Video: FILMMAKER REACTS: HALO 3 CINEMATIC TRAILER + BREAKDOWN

to tell you what the story is and that's what he says doesn't he let's go back you ever wonder what's up there
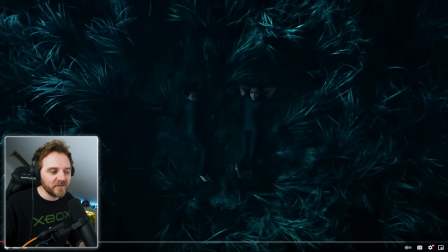256s
and it's interesting isn't it because Halo the whole thing is about fighting well big space war isn't it I guess I just love it I just think it's brilliant what's that camera hang on go back five you ever wonder what's up there look at that look look at the way the camera is slowly dogging forward
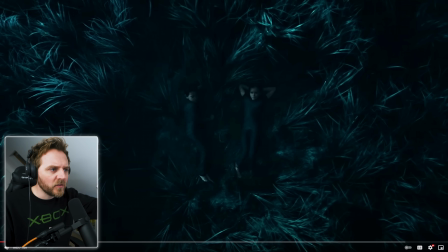276s
towards them okay but it's pedestalling down even though it's looking at them but it's on a slight rotation it's just giving you that full cinematic experience isn't it man go back five i love this already look at that see it rotating Look at the grass. Straight in the middle. Beautiful in this nice deep patch of grass.
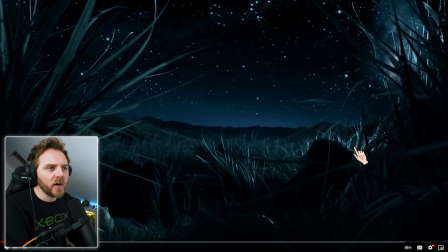298s
Look at the framing. Look. Let me go back five. Yeah, look. It's just slowly dolling forward. It's always moving. That's what I love about it. It's very cinema. They knew exactly what they were doing with this. They knew it.
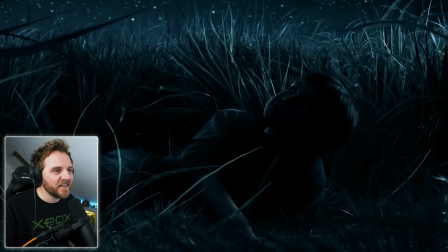320s
do you think we'll ever meet them i hope so don't you i love it what a beautiful
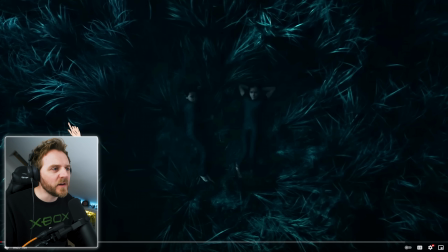328s
piece of dialogue that was wasn't it do you ever wonder what's up there and we've all had those conversations
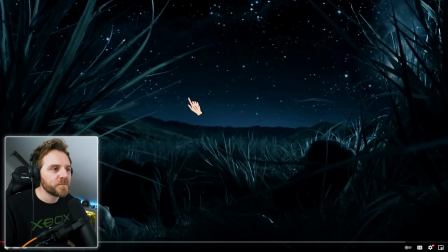335s
but for them being that they're off earth actually yeah john wasn't born enough i don't assume he's in some sort of a lot if i remember correctly a lot of the spartans were outer colonies that they were born isn't it beautiful what it's like
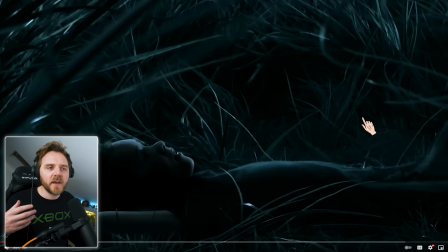352s
here and that drone that diegetic sound yeah the foley of hardly any clothes sorry the sound effects of the wind rustling things like that i guess and look at this look all this dirty framing okay they want you to look here the way they've lit her up but
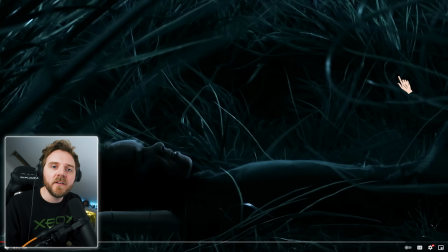368s
look at this look they've covered everything up so your eyes when you're looking that's why it's called dirty framing is you're centered, your eyes are drawn to a certain part. That's when you get dialogue scenes and you get someone's sort of like dirty framing when someone's covering half the scene or the shot, should we say.
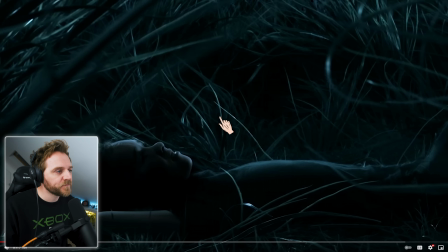386s
That's why your eyes are drawn to the character that's speaking. And look at this lovely lighting, okay? So even though it's overhead, this is why it looks very cinematic, okay? Look, the lighting's coming from up here, but it's slightly pushed back, so it's not directly overhead. so what it's doing is giving you a backlight in here just very subtly
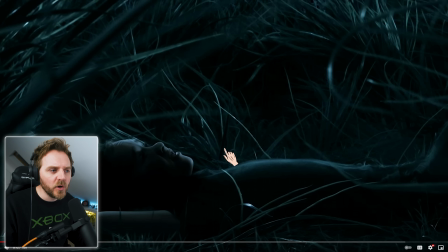405s
backlight him and look at this shadow because i don't want to reveal who they are do you think we'll ever meet them but you know look at this i always talk about catchment in the eyes this is like catchment in their eye the way that would work out you you would still get a little bit of catchment in the eye but realistically you probably
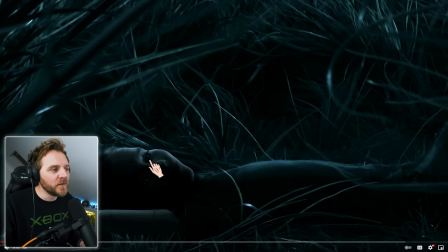422s
wouldn't um i don't think you would because look how dark that boy was unless that light's coming off her it doesn't make sense but they've put this little catchment in here here in here because they want it almost looks demonic there doesn't it when you look at it like that but they've done that because they want you to look into her eyes okay why do they want you to look into their eyes because that is how you get a human connection by the way that's a secret human eyes or just a human story or human connection even if it's an animal is the best way of telling a story even if it was um a puppet or anything a character as some sort of humanoid animal or something we connect with them because we take human traits and it's the human stories is is part of that is what we connect with so if you ever create a story or something or write in a game about a creature an animal an alien whatever it'll be the human elements that makes that story more connectable and better which is interesting because the master chief
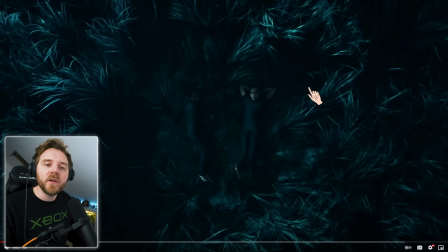481s
hardly he's not really human is he effectively he's almost like a machine but yet we still connect with him why because we know he's in there and by those close-ups that